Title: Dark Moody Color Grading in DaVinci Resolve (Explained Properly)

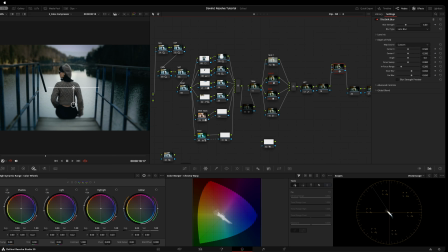[77:46]
And so the way that I'm gonna do that is by pushing in let me create it here for you. Put this here, put it in the middle there, and then widen it out and then push it out.
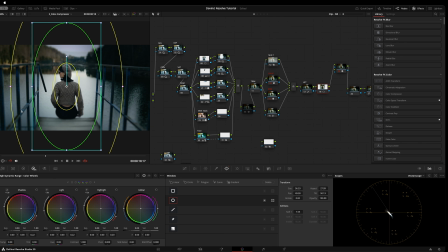[78:03]
So that is going to say, I want this in focus. To make that happen, you have to pour this into, into here. And then go to custom on top of the lens tool.
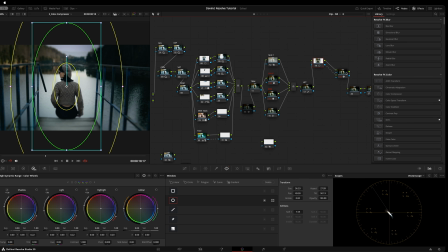[78:16]
So just for clarity, we have our power window and not pushing it into the alpha, but pushing it into the second input. We go to custom, we say second RGB input. So now it is giving you almost what we want, but to get to there,
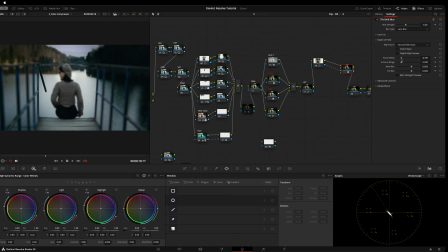[78:35]
we have to sweep this focus down until we see it there. So now we have only her in focus. Now here's what we are going to do. We are also going to adjust this to the point where we like,
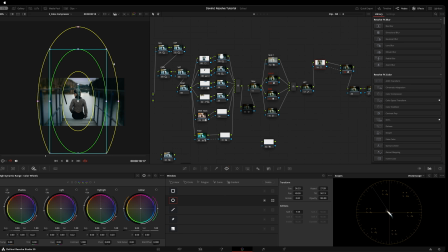[78:53]
yeah, I'm comfortable with that. I want it more out on the edges, so it doesn't be too much in your face. Let's zoom into this.
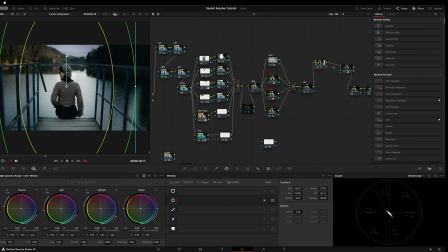[79:04]
So you can see it's here out on the edges instead of very tightly in, you see? And then what we do is we play with the blur strength, that it looks more natural than an effect, you see?
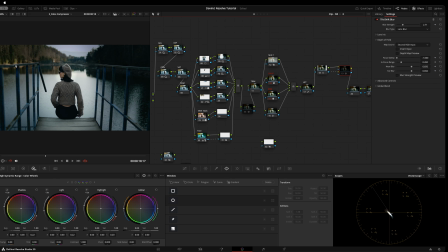[79:18]
Look at the water and look at the trees, and we just turn it on and off. A slight. So let's up it a little more. Yeah. So now we have this look of, I haven't tracked it as yet, but
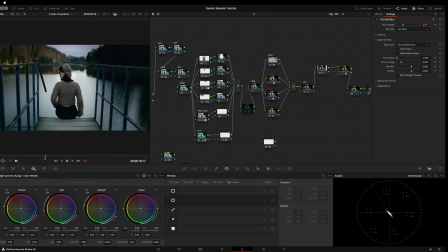you can see it has this effect on the side. So let's go on and off. That adds to that dark mood vibe, and it focuses the eye into the center.
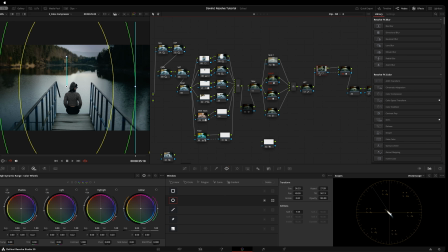[79:53]
It's subtle, but it's present. So in that way, we can have, let me see where it, if that's good. So basically we could leave it where it is. We don't even need to track it because I've made it so large out on the edge.
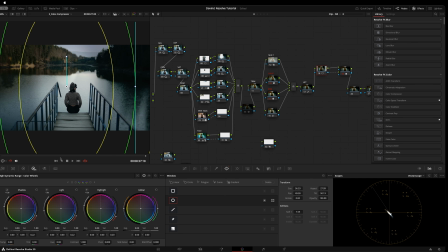[80:07]
And then more and more is revealed in focus as we move back. So that's one way of doing it. Now, let's amp it up. So I have Sapphire plugin. It's a high-end plugin. Quite often it is used, this plugin, with like many ads,
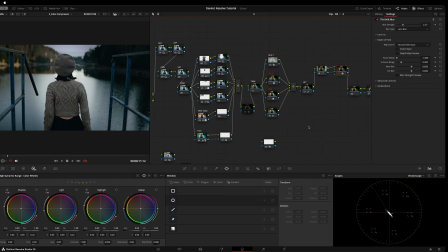[80:27]
like almost every ad you see in the Super Bowl uses this package of plugins for effects. So let me just add a corrector. And let me add this. Let me take this out. Let me see here. Take that out.
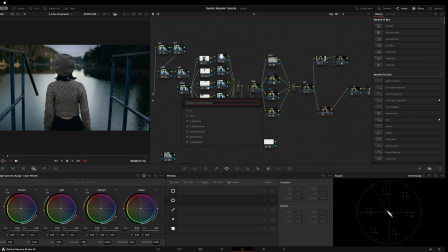[80:46]
And then we add this in. And now I am going to look for, oh, let me do something else for you. This is kind of experimental. I'm also going to use, do I use this one?
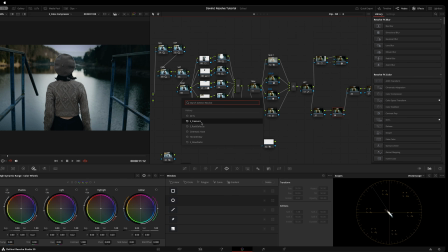[81:05]
Yeah. Okay. So I'm going to use free lens.
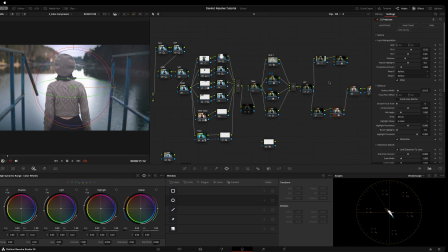[81:10]
Free lens is the same effect like that one, what we did up here with the tilt shift blur, but it has a lot more, let's say,
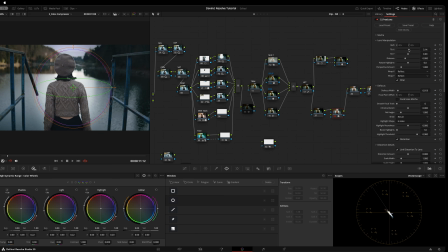[81:28]
settings you can do, because what this is emulating is exactly the effect of you having disconnected the lens from the camera body and moving it in front of the camera so that it creates like light hitting the lens.
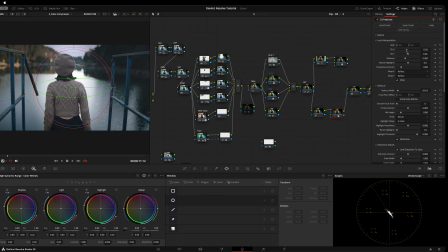[81:44]
Now that's now loose, making one side more glary than the other.